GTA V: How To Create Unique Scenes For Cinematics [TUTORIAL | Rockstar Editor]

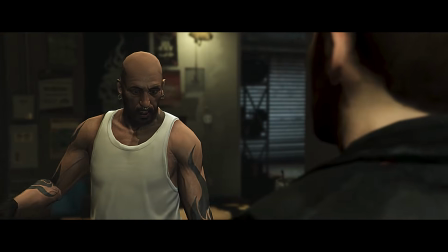[29:10] The lost never run away.
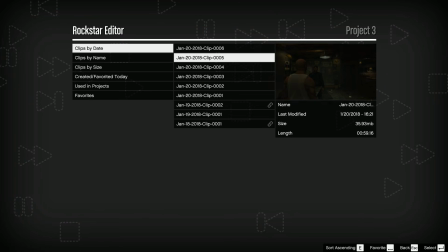[29:13]
In a serious context, this is a really boring style, but it can also be useful for comedic effect if you do the timing right.
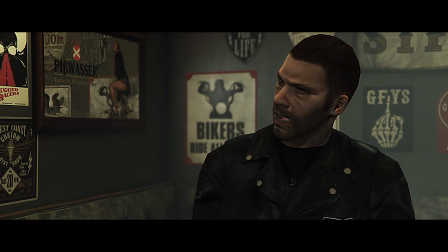[29:21] Hey, do you want some? Nope. Let me finish my... Shut up. More ice cream for me then?
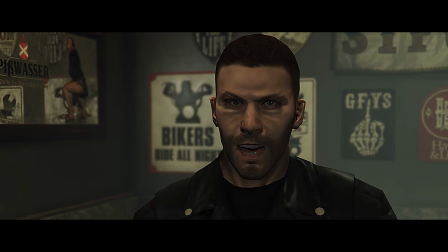[29:27] You didn't mention ice cream before. Well, now I got it all to myself. I don't need your cheap ice cream anyway.
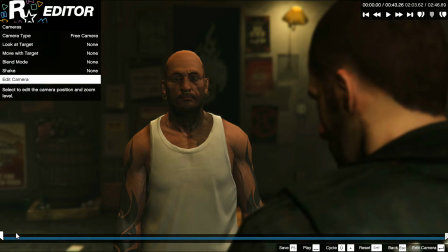[29:34] Cool. I already ate it, idiot.
This very linear montage also limits your freedom of inserting the voice acting at a good pace.
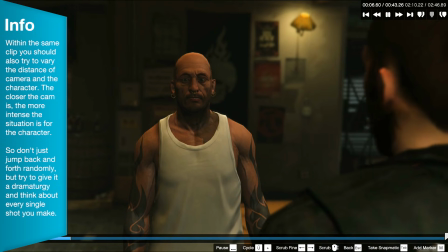[29:42]
This is why in actual movies it is common practice to show the character that talks from behind, which allows you to put dialogue over footage where there was no actual talking.
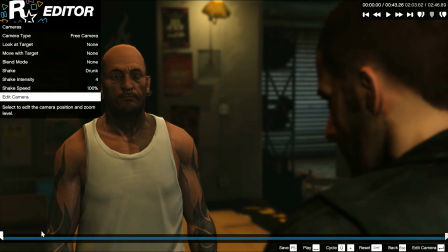[29:51]
Also, you can show the other characters' reactions to what is being said at the same time. Let me show you the same scene improved with this knowledge.
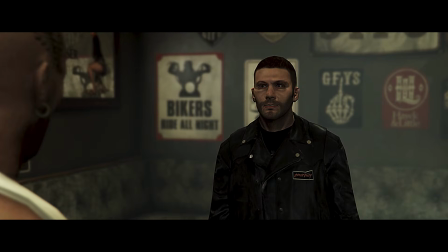[29:59] What happened? How could you fuck up such an easy errand?
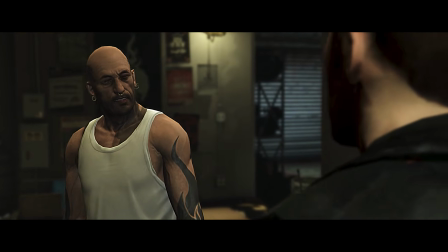[30:03] All you had to do was drop off a fucking package. I'm sorry, boss.
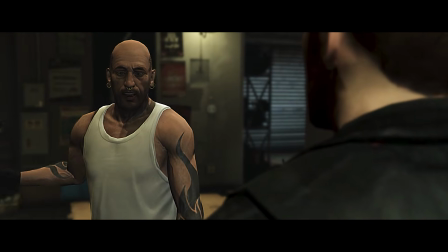[30:09] They had me cornered and I... So what? Did you bring your fucking gun?
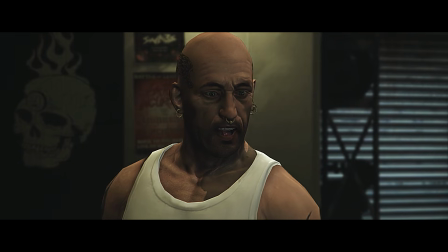[30:15] Mm-hmm. Then you could have just killed a bunch of those motherfuckers. They've been hurting the business for months now.
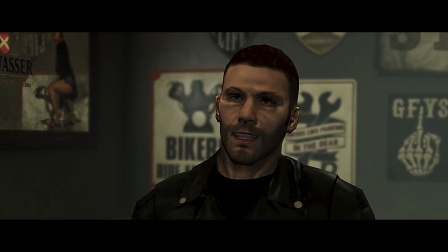[30:21] I guess my instinct kicked in and told me to run. Let me tell you one thing.
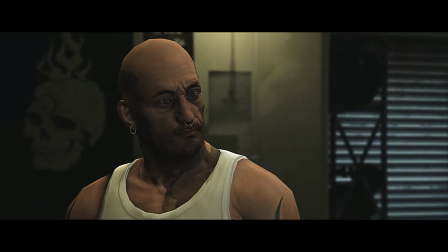[30:27] The lost never run.
How do you do that in Rockstar Editor?
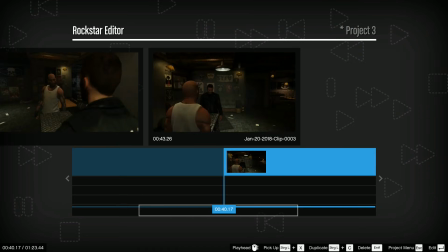[30:33]
Well, there's no real magic to it. If you have recorded 2 separate clips, one for each speaking character, you could use both clips twice. In the first instance, you film the speaking character from the front, and the second instance from behind.
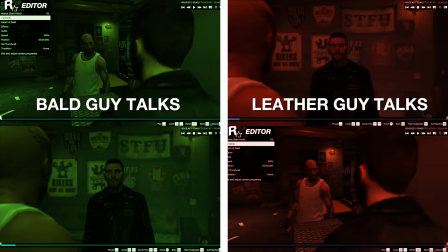[30:46]
This will leave you with 4 clips total, and you can easily assemble these into a real dialogue.
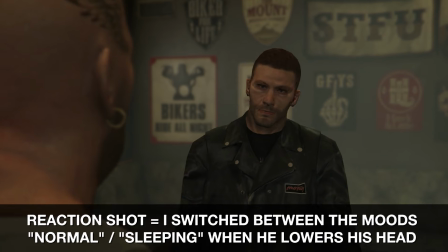[30:51]
But you can also shoot actual separate reaction shots, where the facial expression of the listener changes.
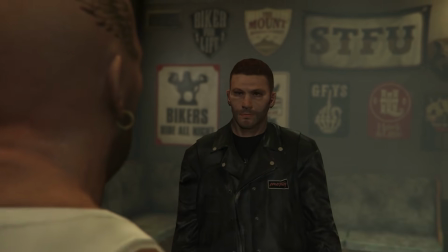[30:57]
I know that this process creates a lot more footage to render, which means longer export times as well as bigger project sizes.
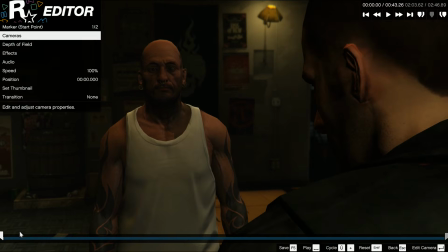[31:03]
But using this as a starting point of practice,
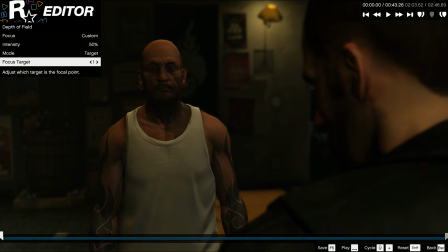[31:06]
you will get a good intuition for how much footage you'll eventually need for your dialogues, especially when working with a detailed script.
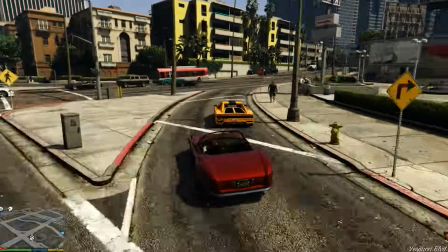[31:14]
The next important thing for filming a scene is to have enough variations in the angles,
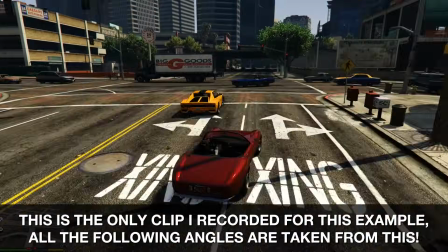[31:18]
because once again this will give you more freedom during editing, especially for fast-paced montage styles.
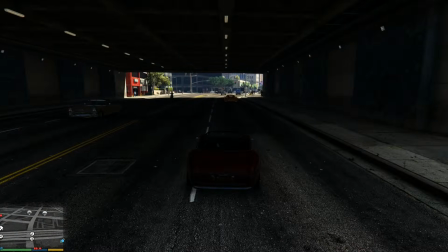[31:23]
Plus you will be able to hide the fact that your scenes are not one continuous shot. Let me show you an example.
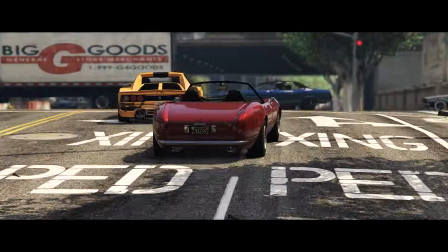[31:29]
In this shot we once again have a car chase. Instead of just showing angles alternating from the first car and the second car,
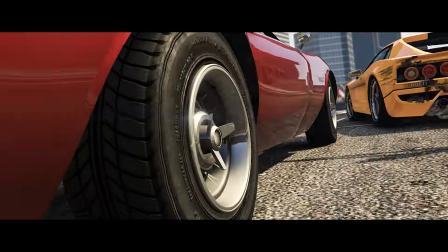[31:36]
you can also show close-ups of the cars like a spinning wheel, the dashboard or the driver's face.
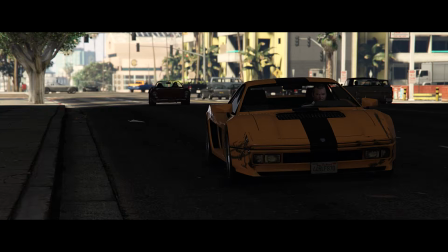[31:42]
Alternatively, you can use long shots to show the cars racing through the city. How about a nice top-down view that simulates a police helicopter?
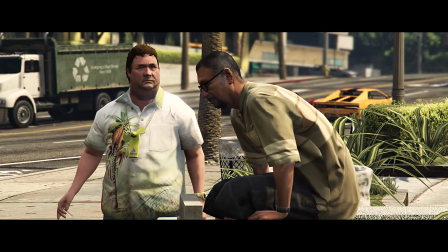[31:50]
Or maybe you show the cars speeding by a character that doesn't participate in the chase.
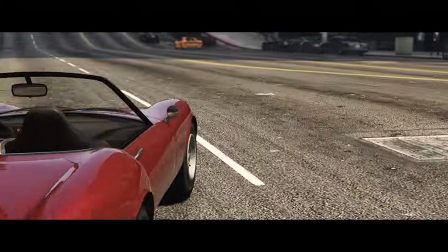[31:54]
The viewer doesn't usually notice the location changes between shots unless they are very abrupt.
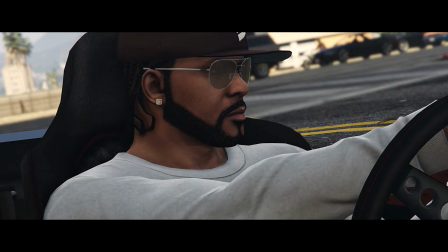[32:00]
Say in one moment we're downtown and suddenly we're out in the country. And this is a lucky situation for machinima,
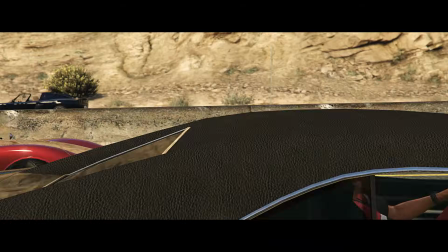[32:05]
because it's kinda hard to create a real continuity because the traffic and pedestrians walking the street are random.
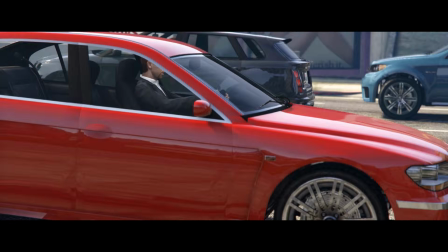[32:11]
If you edit cleverly, nobody will notice. Even if you don't edit cleverly, people won't notice.
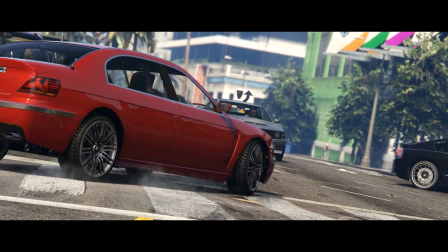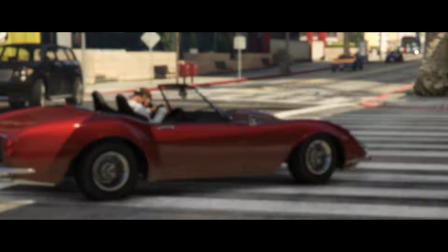[32:24]
Two more important things about car chases. A. Keep your camera moving at all times.
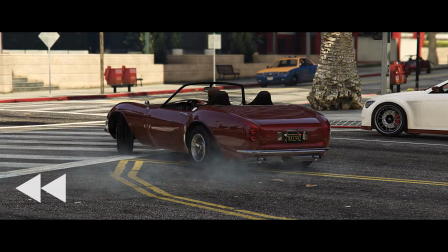[32:29]
If you have a sudden stop of a dolly right in there, it will kinda break the flow of the chase.
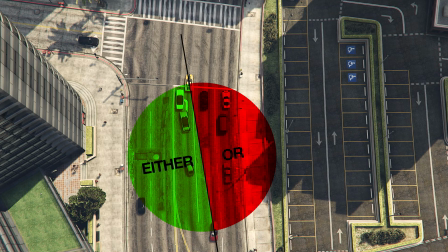[32:35]
B. When making a cut, don't jump the 180-degree axis between the 2 cars.
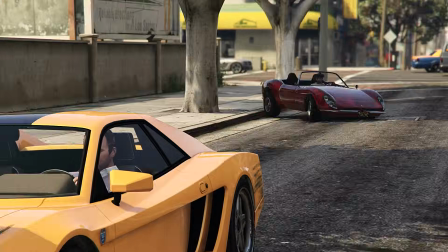[32:41]
You can cross this line if you do a continuous pan, because the viewer won't lose orientation during that.
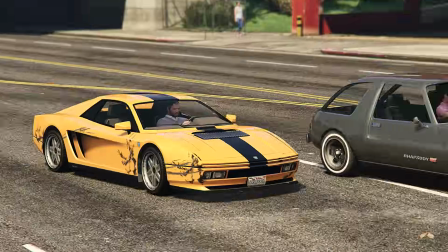[32:47]
But remember, if you cut again after switching the side, you must stay on the same side again.
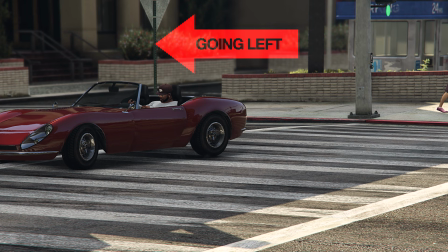[32:53]
It's important so your audience will always know which direction the cars are going.
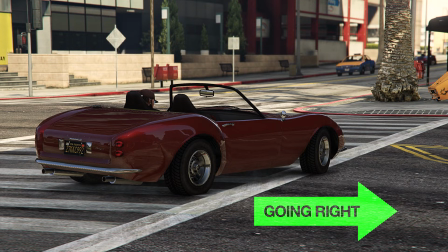[32:57]
You can try to watch your footage muted to focus better on if the images make sense standing alone.
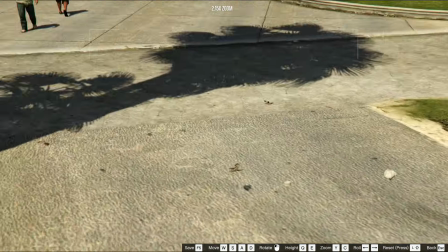[33:03]
The last important thing I want to talk about in terms of camera work is to use the camera wisely so the viewer is able to understand the constellations of the characters.
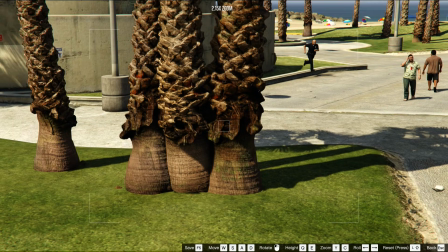[33:12]
I've talked about this in my first Rockstar Editor tutorial.
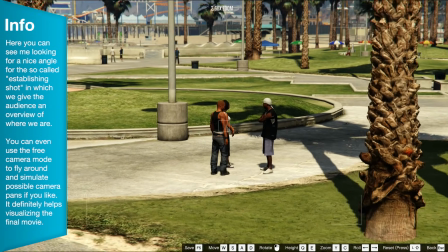[33:14]
There is this thing called an establishing shot or long shot that is usually seen whenever there's a change in scenes.
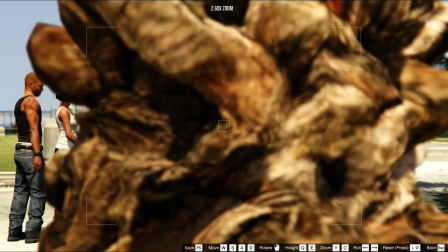[33:20]
This helps your audience to get a quick overview of where we are and who is gonna be in the picture.
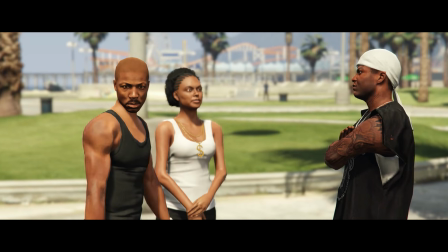[33:25]
After you've made clear where your characters are, you can start getting in closer with the camera, if there's any dialogue or if you want to show what they're doing.
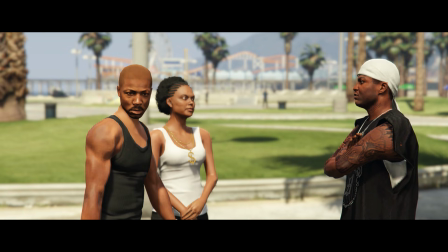[33:33]
In this example, I have now established this group of people. If I want to introduce a new character, I will once again try to show where he is.
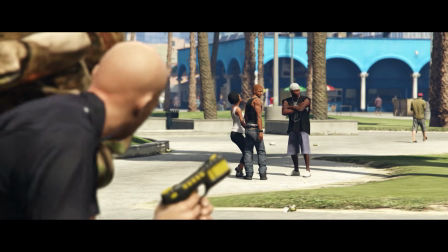[33:40]
In this case, I'll look over the shoulder of a policeman observing the group.
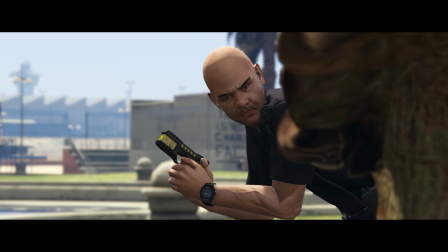[33:44]
Then I can show a close-up of the officer to visually tell the audience, this guy is up to something, but we don't really know it yet.
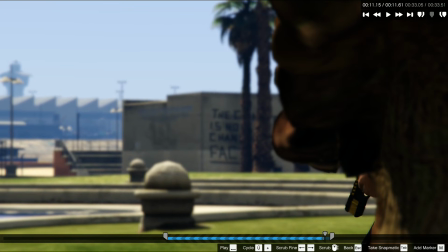[33:51]
And that's also how you build up tension in your scene. A rule of thumb in Hollywood is show, don't tell.
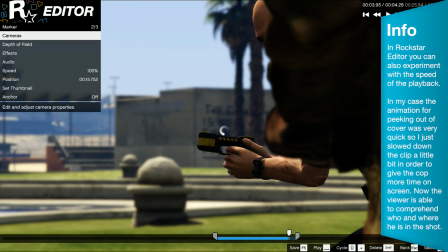[33:58]
Because after all, it's a movie and not a book reading. So the more story you can convey with images, the less cringy dialogue you will need.
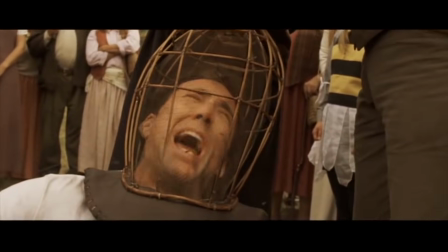[34:06] Oh, no, not the beast! Not the beast! Ah!
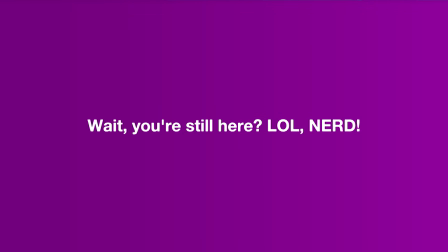[34:11] Oh, my eyes! My eyes! Ah!
And that's about it for this tutorial.
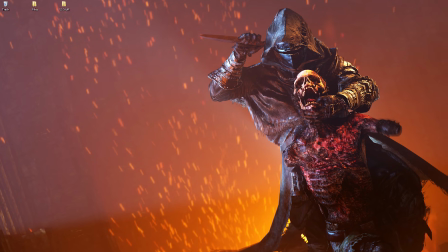[34:19]
There are many more advanced techniques which I'm gonna have to learn myself, but the video was quite massive and contained a ton of useful stuff as it is.
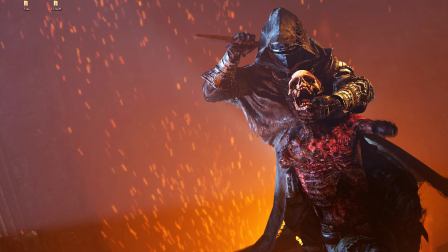[34:27]
If you feel that I've missed something or if you have any questions, just hit me up in the comments and I'll try to help you out.
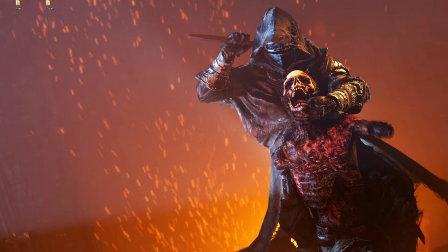[34:33]
The script for this, by the way, was 12 pages long. This took a long time to put together, so in case you enjoyed my tutorial,
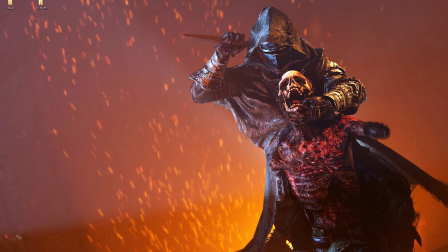[34:40]
please consider becoming a patron or supporting me by sharing my content on social media. Thank you for watching. whanowa, over.